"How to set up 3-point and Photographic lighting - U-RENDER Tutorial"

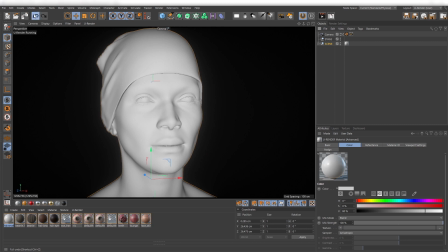[4:09]
In my case I will use the final material.
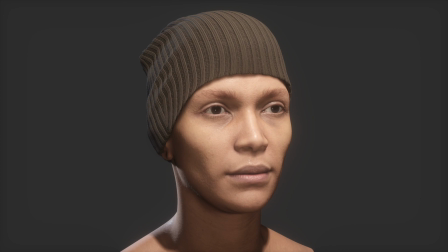[4:14]
Creating a three-point light means it consists of three light sources, key light, fill light and backlight. Depending on the industry you are working in, the names for those lights may be different.
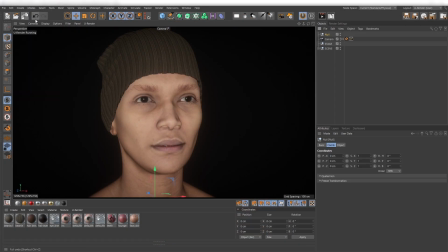[4:30]
First I start with the key light and put it under a null object.
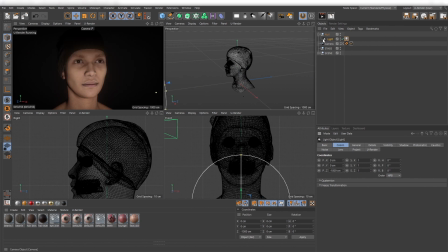[4:34]
This is the light source that will lighten the most areas of your object and also define the main shadows you will see.
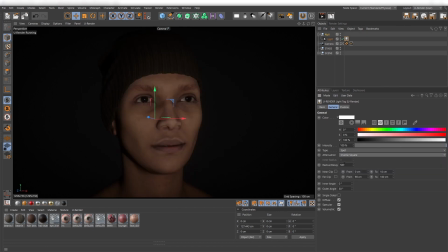[4:42]
The classic way would be that it is somewhere near the camera.
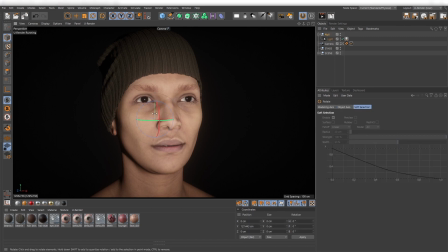[4:47]
Now I use the null object and just look what happens to the face when I rotate it. How the shadows move. How the complete expression changes if you place your light more from above or from the bottom.
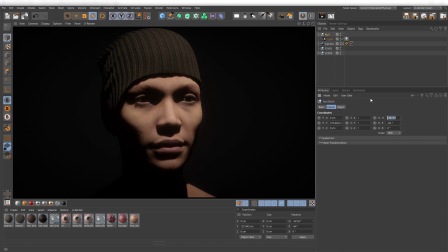[5:04]
Always keep in mind everything you do has an effect.
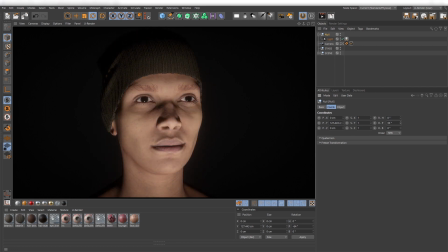[5:07]
Try to hold on when you change something and ask yourself what has changed now and what does it mean?
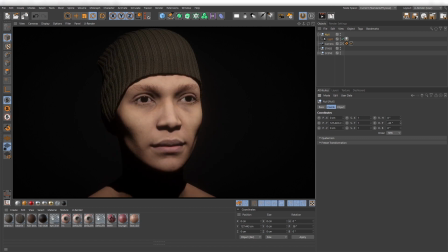[5:15]
Does my object look now more the way I intend to do? If yes, it seem it is the right way. If not, change it and never skip it and continue your work by adding other things.
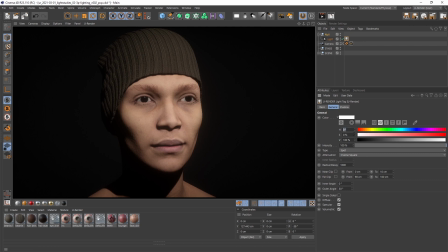[5:28]
For the key light there is also a little hint. In real life our eyes are used to assign objects that are illuminated in blue to the background and objects that are illuminated with a warm color to the foreground. So I can use this and set the color of our key light to a warm value.
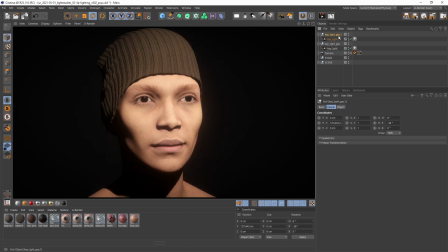[5:49]
Now I can create our second light.
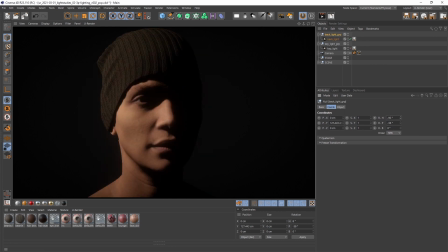[5:52]
This will be the back light and it is something like the antagonist of the key light and therefore placed in the opposite position.
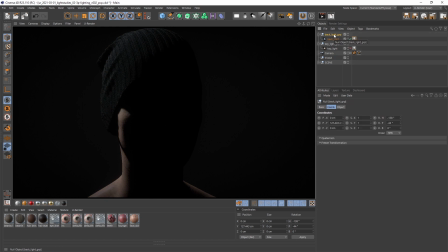[6:00]
I will set it to a cold color. The goal is to have a defined silhouette of the object. It can be set very bright and thin, in this case it is also called rim light, or give it a little bit more area for illumination.
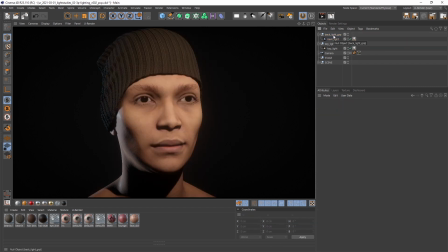[6:24]
When you are happy with it, activate a key light now and check how both are working together. Also activate and deactivate the back light and recognize what huge impact it has for the appearance of your object. Maybe you will now have the impression that you want to adjust your both lights together.
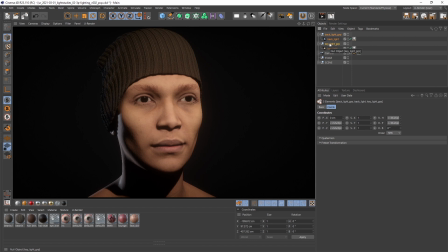[6:44]
That's not a problem. Just create another null object.
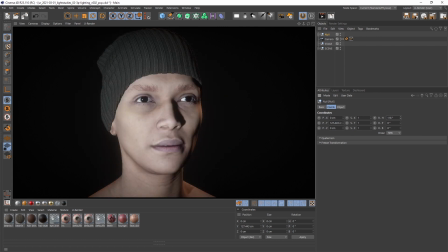[6:50]
Now you can fine-tune both lights at the same time.
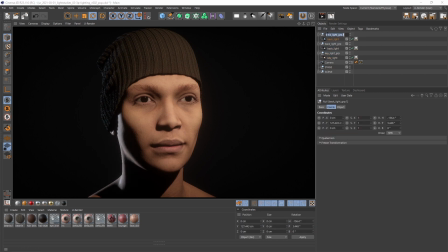[6:56]
The third light is called fill light and it can be used to get rid of two dark shadows that are casted by your key light. Just place it next to your key light and then adjust the color and intensity.
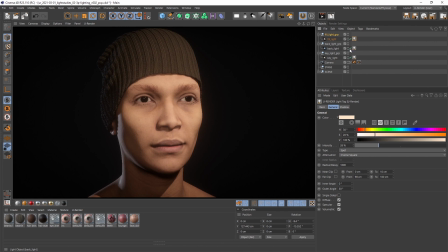[7:11]
This is now a classic three point light setup, well done! Now I set a background color and activate the environment map and IBL again.
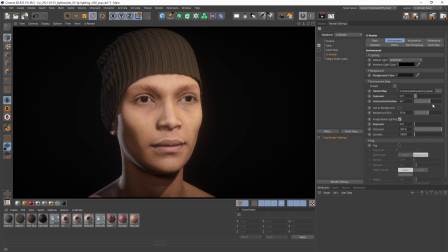[7:28]
Just start with low values and increase it until you get the result you like. Also adjust the rotation that it fits your 3 point light as best as possible. After some practice you are able to make this complete setup within a few minutes.
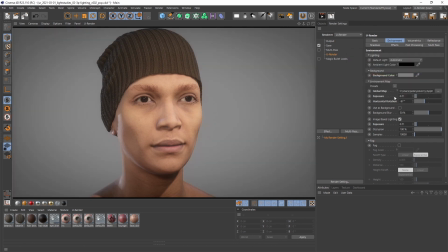[7:46]
Everything I told you so far are not rules that are set in stone. It is just a foundation and once you have mastered it you can now play with it. Why not set a backlight as your main light source and keep the key and fill light with very low intensity? It's up to you and what you would like to achieve.
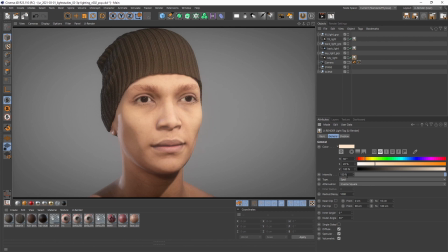[8:07]
So there are some fundamentals and versions of the three-point light setup that are often used in classical arts and photography. There are a couple of them. I will show you the ones I like most.